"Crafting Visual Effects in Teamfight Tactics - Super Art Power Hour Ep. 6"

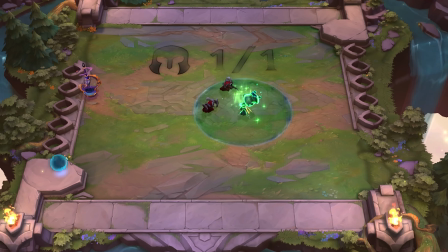So for example, green would be used for healing, red might be used for damage.
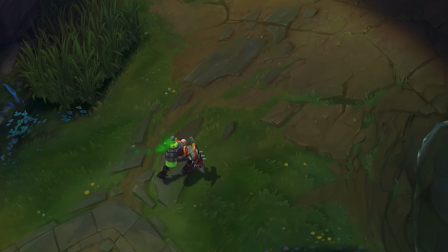Green could also be a poisonous effect, but then we would lean more towards a purple for that just to avoid any confusion on healing or poison. So all of that stuff's really important, and you don't need to know how to texture paint and everything. I just happen to have studied it prior to learning VFX. My mentor, when I was an intern here, she actually didn't have an artistic background at all.
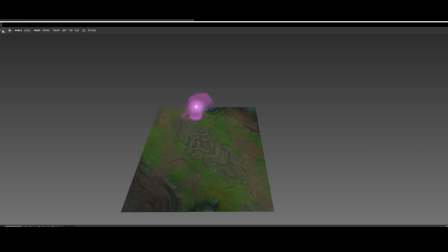So now I need to show energy going into the middle itself as if it is building up. I'm going to show more focus towards the center, so I'm going to have this flashing strobe effect in the middle toward behind that dot.
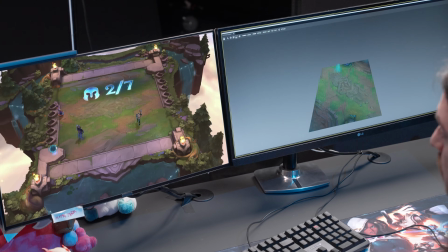Here's what it looks like for now. It's flashing in the middle, but I'm going to reduce its opacity and we'll see how that looks.
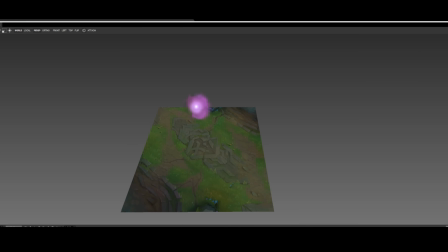It's a little better, but I could bring it down more. I don't want to raise any.
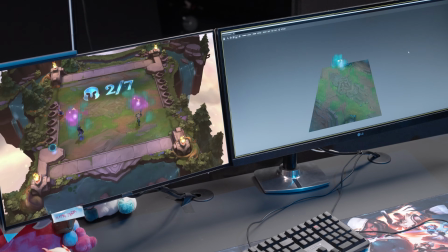Okay, that's better, yeah. That's better. I lowered it. There's more attention towards the middle. It's still blowing out to white, but I think for this exercise it's going to be okay. Just as a center dot, as long as the dot itself isn't flashing and strobing. Storytelling is also something that's very important as a VFX artist. You need to have a beginning, a middle, and an end. That's something I learned very, very, very, very early in my time as a student.
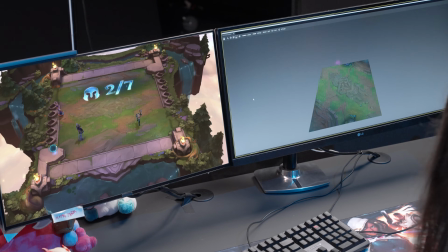And that has put my effects farther than they could have gone. So the story for this, I assume energy is going to form into the center, and I'm going to have a hit. A hit is just like a slash, a flash, something to tell the viewer something's been hit by this, and there's going to be a cause and effect by it.
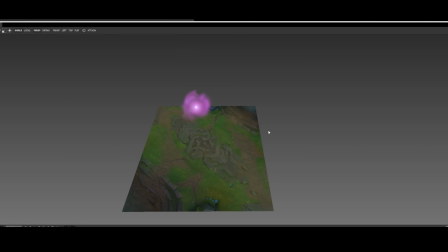So I'm going to have a hit or a flash, a ka, that just happens on the clouds, and then the clouds will then rain candy or something. I'll figure it out as I go. So I need to find something that's going to be that activation, that hit that I talked about.
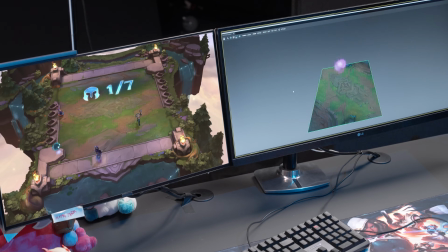And I think a good thing I could do is probably include some lightning. So we have lightning crackling around it, but I want to focus the lightning on the center even more.
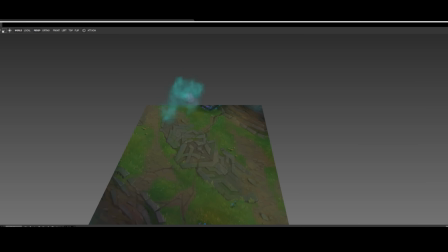That way maybe it's built up so much energy that it becomes unstable. And so I just duplicated the lightning that I have, and then I increased the amount spawned, and I brought its position or its shape that it's spawning in very small and to the center.
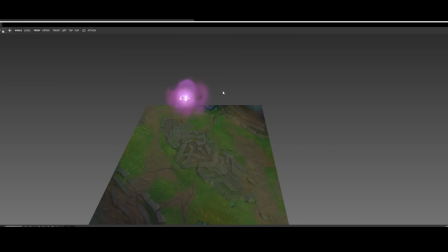So you'll see it here in the viewport, and then in-game is the same.
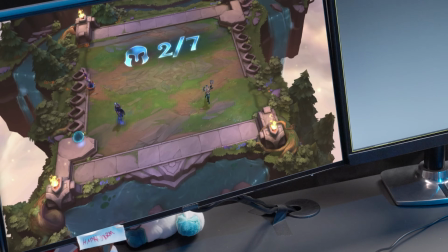It's also very important to act this stuff out with your hands, because if you don't, it's hard to visualize it solely with just your mind. And also making sound effects is very important. It almost feels like animation.
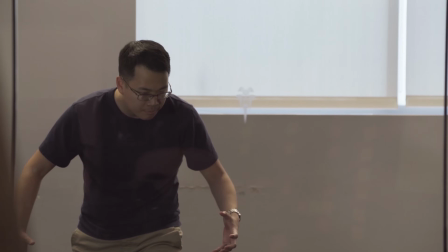You might have seen Riot's previous videos, So You Want to Make Games, where the animators will get in a room and just start acting it out.
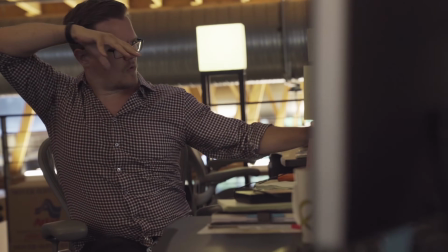You'll see me at my desk a majority of the time just acting things out, swirling things in and exploding them out.
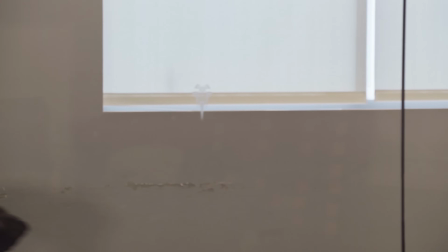That way I'm getting a visual representation in my mind and here in front of me. Oh man, I love those videos. I watched them as a student, and I'm glad I'm in one of these because it's really cool. I never actually thought I'd be here. I hope to do justice.
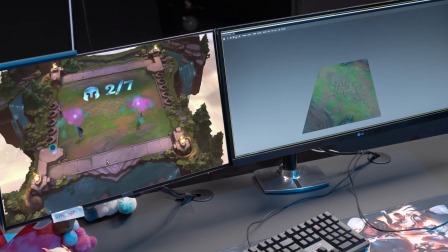And so at the end of this lightning, I'm going to have that flash, that hit.
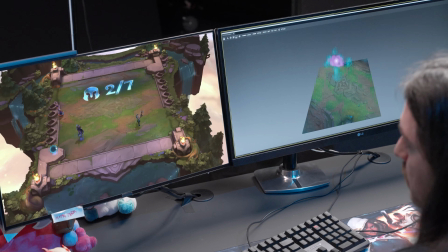So I need to find a good hit frame to put it on.
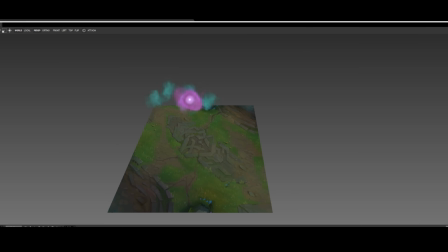I'm not keeping much timing in mind right now, since I'm just kind of pushing this through to get something done, but I found one.